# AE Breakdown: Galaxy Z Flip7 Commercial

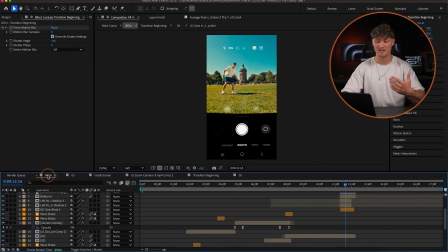(4:03)
So this is for the eye transition, and everything sped up looks then something like that.
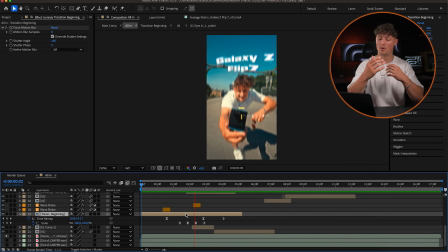(4:10)
And that is this full clip here, that comp, bringing the motion just like that. And there's one more thing I've added here is an overlay.
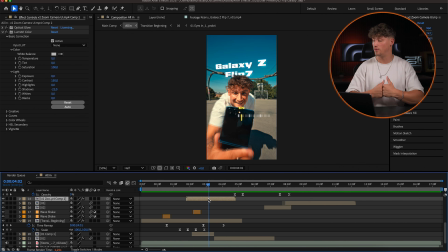(4:19)
So I screen recorded the UI of the phone and then overlaid the UI.
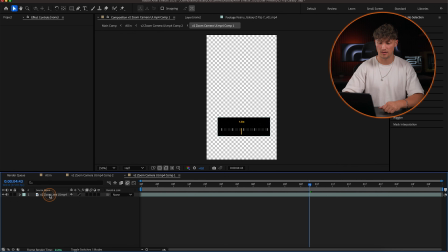(4:24)
So it's just a screen record. I just mask out that screen here, as you can see here when I turn off the mask.
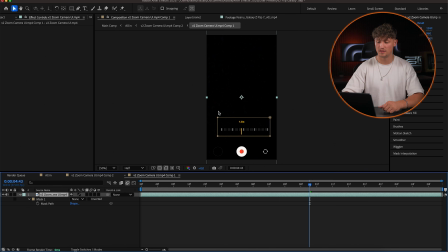(4:32)
This is the screen record.
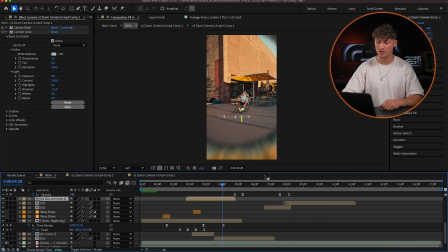(4:34)
I just mask out the part I wanted to use, this one here, and I just overlaid it with the blending mode screen, as you can see here.
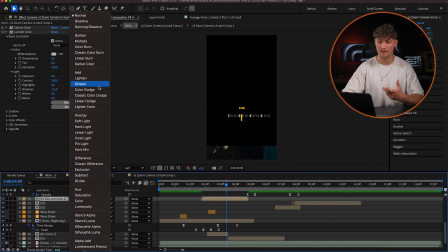(4:42)
And then it looks something like that. And I've added a little bit of glow just to make it pop more.
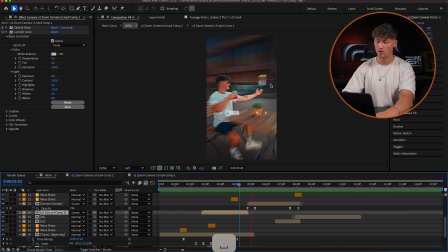(4:47)
So the next sequences are actually just speed ramps with tracking to the phone, where I want to showcase it's such an incredible selfie phone. It's like it's made for taking selfies. So I wanted to highlight that we're sitting in different kind of locations, doing different kind of things,
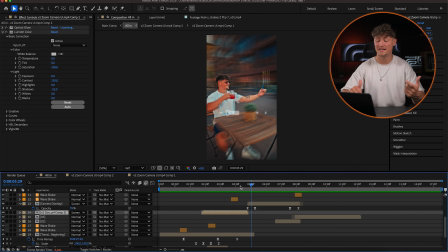(5:04)
and taking selfies while having a drink, actually being at some locations.
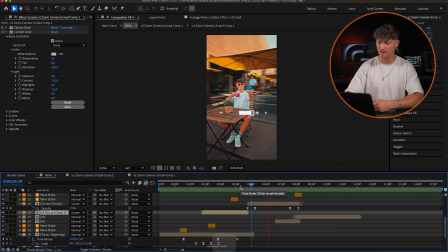(5:10)
And I think that turned out really nice.
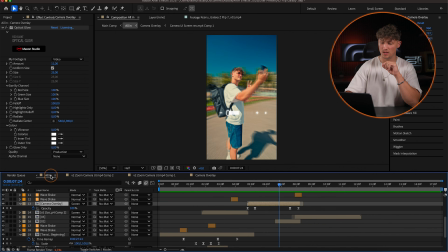(5:12)
So I did actually use the 3D tracker here as well to actually track those scenes, because those are quite complex.
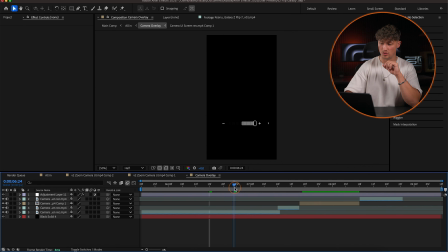(5:20)
Those scenes here, this one in particular, that one goes around me. So that was the wrong layer.
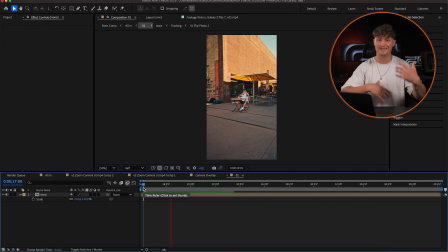(5:25)
Here we have the layer. So this is the clip without any speed ramping, without changing the speed, and already stabilized. So you can see here, boom, we go in with the camera, then we turn around.
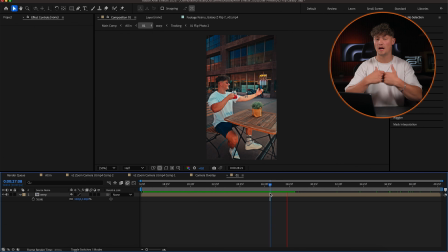(5:39)
And if you speed those clips up, if they're hyper stabilized, those look so cool with adding motion blur.
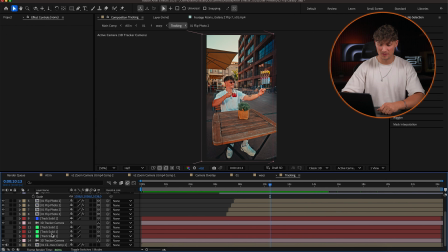(5:45)
Motion blur is key, guys. So here we can jump into the depths of the clip. So this is the original clip. So we have some shakes going on. And the way I tracked it was I 3D tracked the whole camera movement, like you have here.
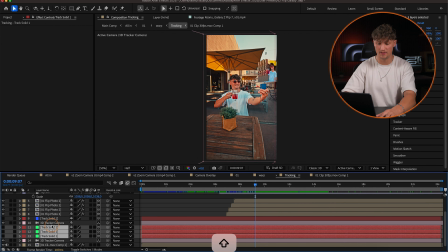(5:59)
3D tracked it. Then I created a solid, those solids actually, here, those ones, and this one.
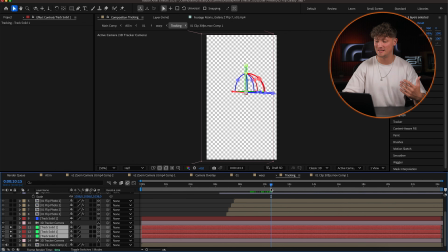(6:08)
And I then just tracked the solids with the stabilized motion tracker inside After Effects, which is epic.
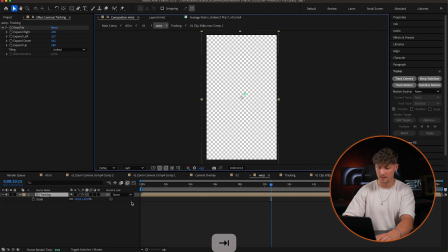(6:14)
So if you now go one comp back here, you can see there's only those solids visible.
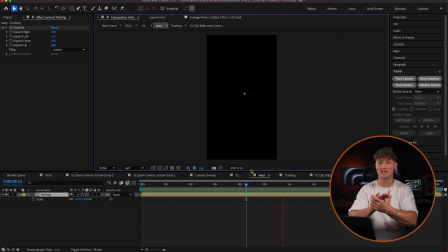(6:22)
So this way I can track a 360 orbit around my subject, around me in that case. So I just tracked that one here, and you have here the keyframes for the stabilized motion tracker. I just applied it, and then it's stabilized.
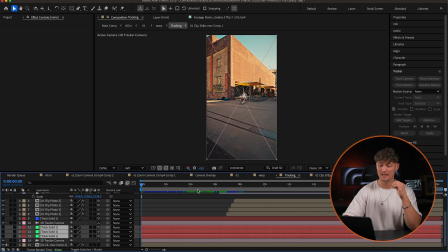(6:39)
This might sound complicated now, but this is a really sick technique to track and stabilize shots that are actually
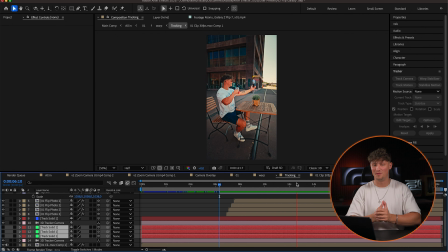(6:47)
moving around a subject. So hopefully that helps. I did the same for the other clip as well.
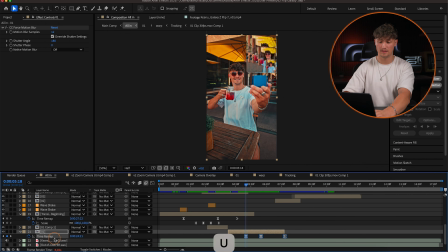(6:54)
And then you can see here, I again time remapped that clip, created some speed ramps.
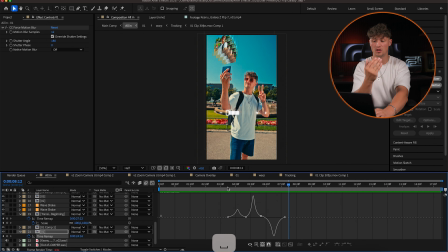(6:59)
This way we go in, turn around, boom, go back in motion. And with both clips moving around the subject, we can really simple make a transition one to another, because it's just matching the movement so smooth like that. We're just in the next shot, just like that. And here it's the same with the UI.
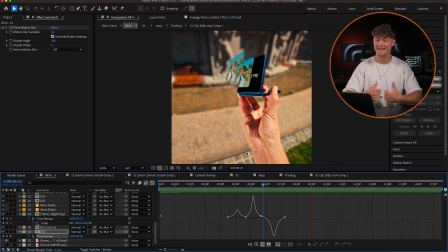(7:19)
So just screen recorded the UI from Samsung and then added a glow effect and overlaid it with the blending mode screen.
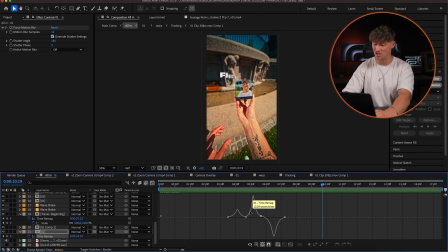(7:26)
So let's jump to the next shot here. This one was quite challenging, to be honest, because I had to 3D track the screen.
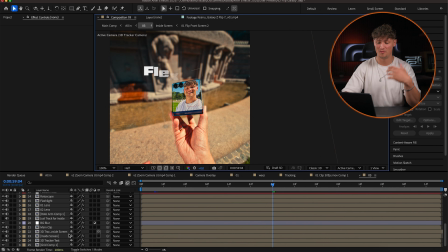(7:34)
I took this shot with my helmet rigged with a Sony FX3 camera,
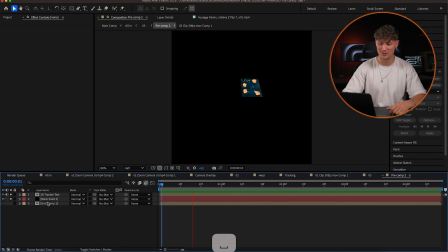(7:40)
and guys, this was crazy. So here you have the original shot.
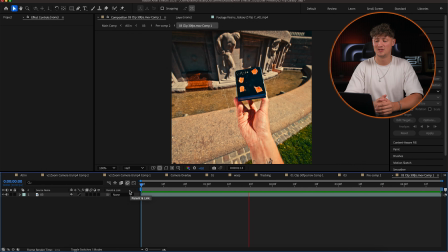(7:45)
Let me show you. This is the original shot. So I had to track the screen to place something on the screen,
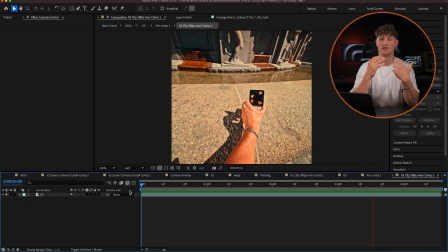(7:53)
and since we have a lot of movement going on with the helmet, with the camera,
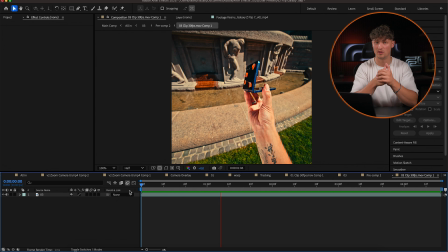(7:59)
this is a quite hard scene to track, but it worked out. It took some time, but it worked out, and it worked out great.
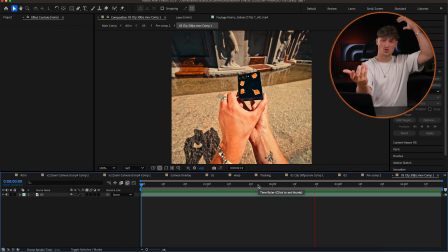(8:06)
And I couldn't use the actual camera because I was wearing this big helmet with the camera on top, right?
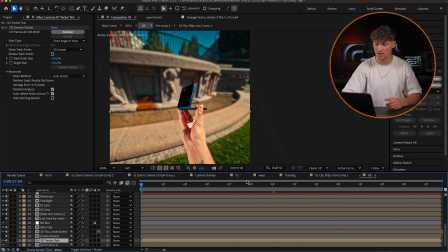(8:11)
So I would see myself with the helmet, what I want to avoid. So what I did, I tracked this one like crazy.
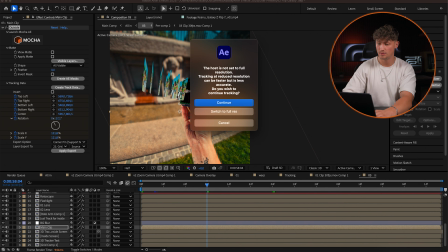(8:19)
So when we jump here on the main clip, we jump into Mocha again.
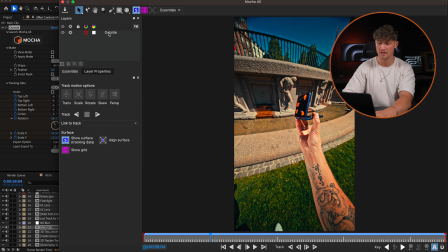(8:24)
Mocha is really crazy for tracking surfaces. And now here you can see the track.
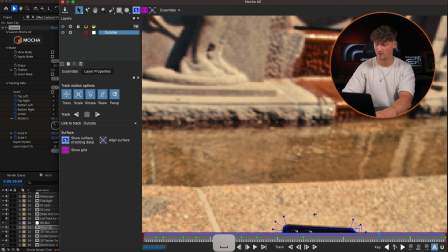(8:29)
So some of those keyframes I did manually, some of them,
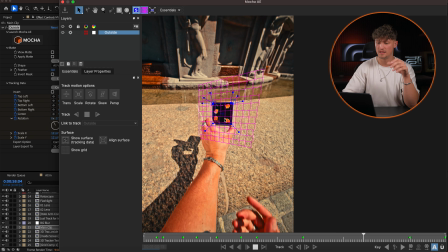(8:33)
yeah, actually Mocha did a pretty good job, but here you can see the surface is tracked just like that, and I could mask out certain parts and then place myself with an additional recording,
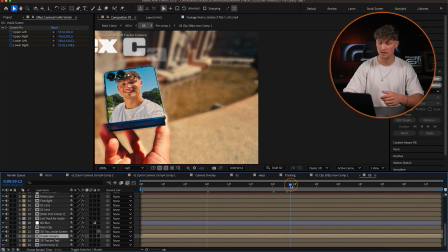(8:47)
which I actually did. So when we jump inside the screen here, which we can see here, like this is called the inside screen, I placed that one inside.
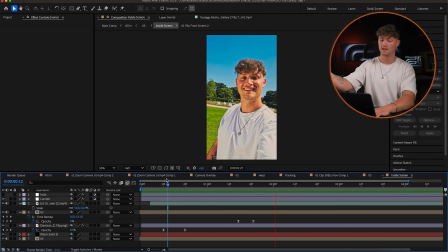(8:55)
I actually took a shot with the Galaxy and tried to match the movement as best as possible, so I can later then place that shot inside the screen, if that makes sense. So that one was quite challenging, and here I wanted to add some more
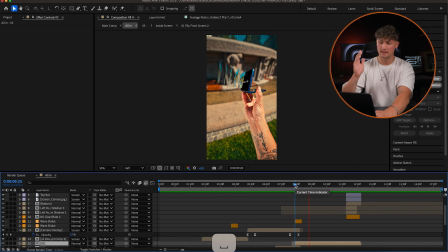(9:12)
motion, because here the beat goes like dag like that. It goes up. So I wanted to showcase the feature that you can take a lot of photos, because you usually take not just one photo, right? Since we have digital cameras or a phone which is capable of taking so much photos, we take a few photos to later pick the best one. So I wanted to highlight this one as well. And then those jump back, roof, inside the cam, and then I've just added some text tracked again.
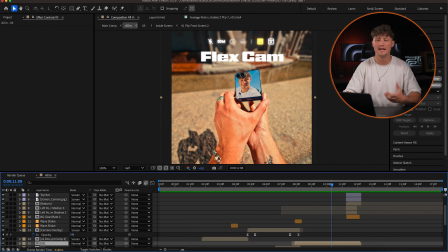(9:39)
Since I had a track of the phone already, I could just add text as well.
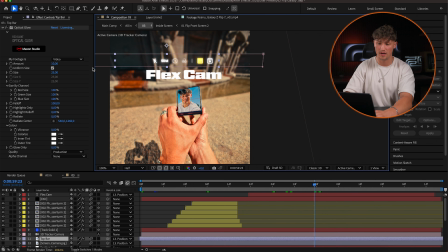(9:43)
And here just the screen UI did exactly the same for the top bar.
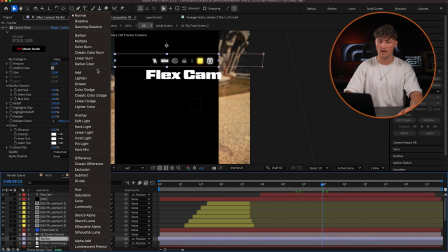(9:49)
Here it's just a screenshot. of the UI, just added some glow effect, and that's it.
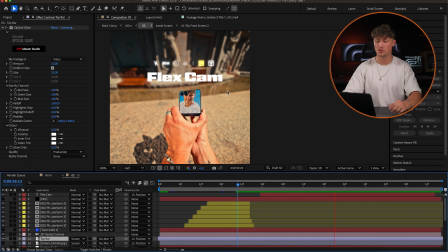(9:56)
And just tracked it to the phone. And I just added a small animation to the text so it smoothly comes in, and that's about that shot.
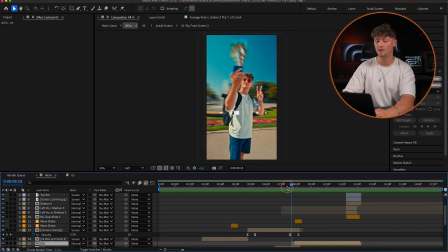(10:05)
And then we go into the next one, and you can see here throughout the edit I have some shakes going on.
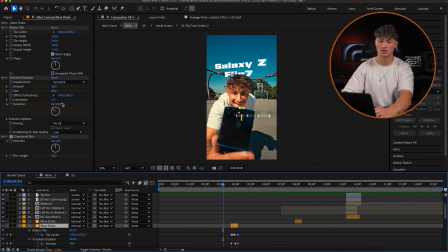(10:11)
Here, those are just shakes with motion tile and turbulent displacement and directional blur, and those just help.
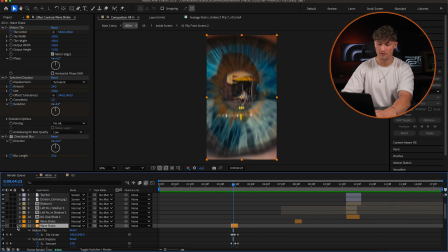(10:19)
You can see here it warps through. If I turn those off, it's not, it's clean, but I like, if something happens with power, I want to have a shake to enhance it visually, right? So I think those shakes really help. And here as well for the transition, it just helps.
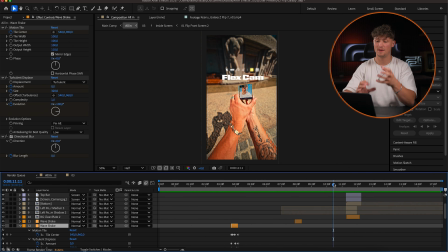(10:38)
Boom. So we have that shot here. Since it's the flex cam, you can just like place the phone on the floor, which is epic. Otherwise you always have to find something to lay your phone against, and it's just it's so much easier if you can just flip the phone and place it on the floor,
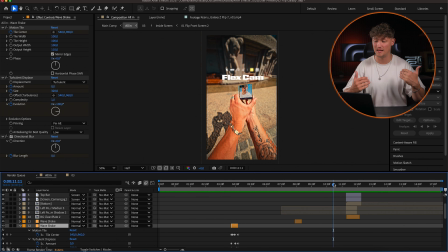(10:54)
and to take a photo with the front camera of yourself and actually seeing yourself within this front screen.
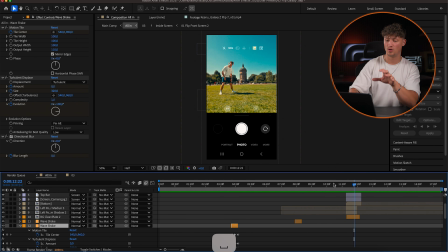(11:00)
It's just epic. So I wanted to highlight that. So I placed the phone on the location, and now we have the inside camera view. And here I duplicated myself a couple of times to show that you can do like flex cam, you can do a handstand, you can point at something, you can take cool videos and photos, and you actually see yourself while doing this.
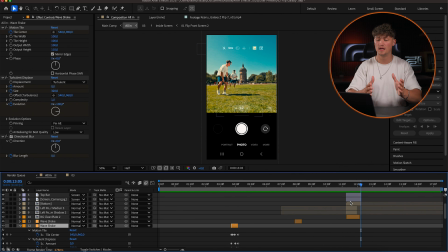(11:21)
So I thought this effect could be pretty cool. It was just shot on a tripod, so I could just mask out myself in those shots.
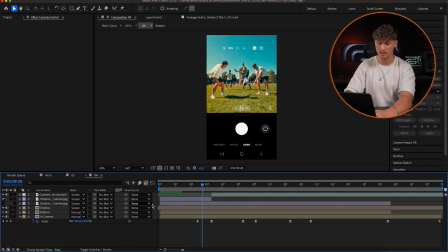(11:29)
So this one is the one here, again speed ramped,
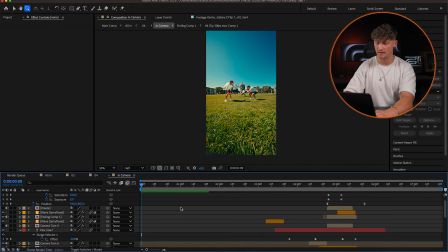(11:34)
and here you can see I just mask out myself a couple of times.
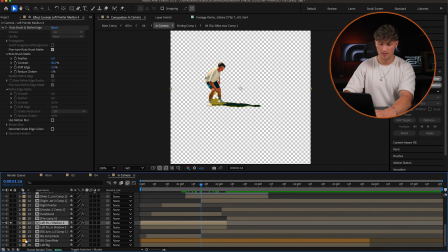(11:38)
So here you can see all the single layers, so I just mask out myself here, a little bit of dirty mask, and also the shadow, because shadows are also important. Mask them out as well if you do effects like that. Here I mask out the jump, and I just singled all of the layers to stitch them then together.
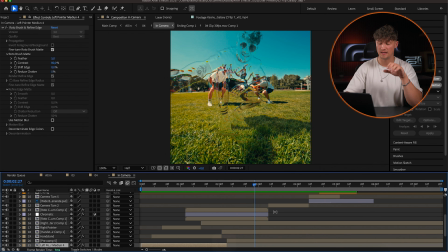(11:55)
And here is a chromatic effect, and those chromatic displacement effect I think is pretty impactful. I wanted then to have a clean loop towards the end,
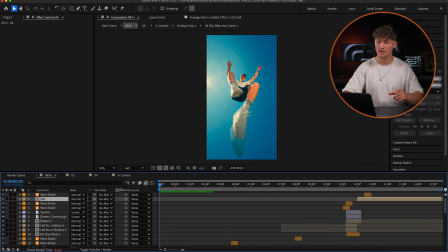(12:04)
and since the first shot at the beginning is a shot from the ground up to the sky, I thought it would be pretty cool to take the flex cam, the flip phone again, and place it on the floor to then have a clean loop.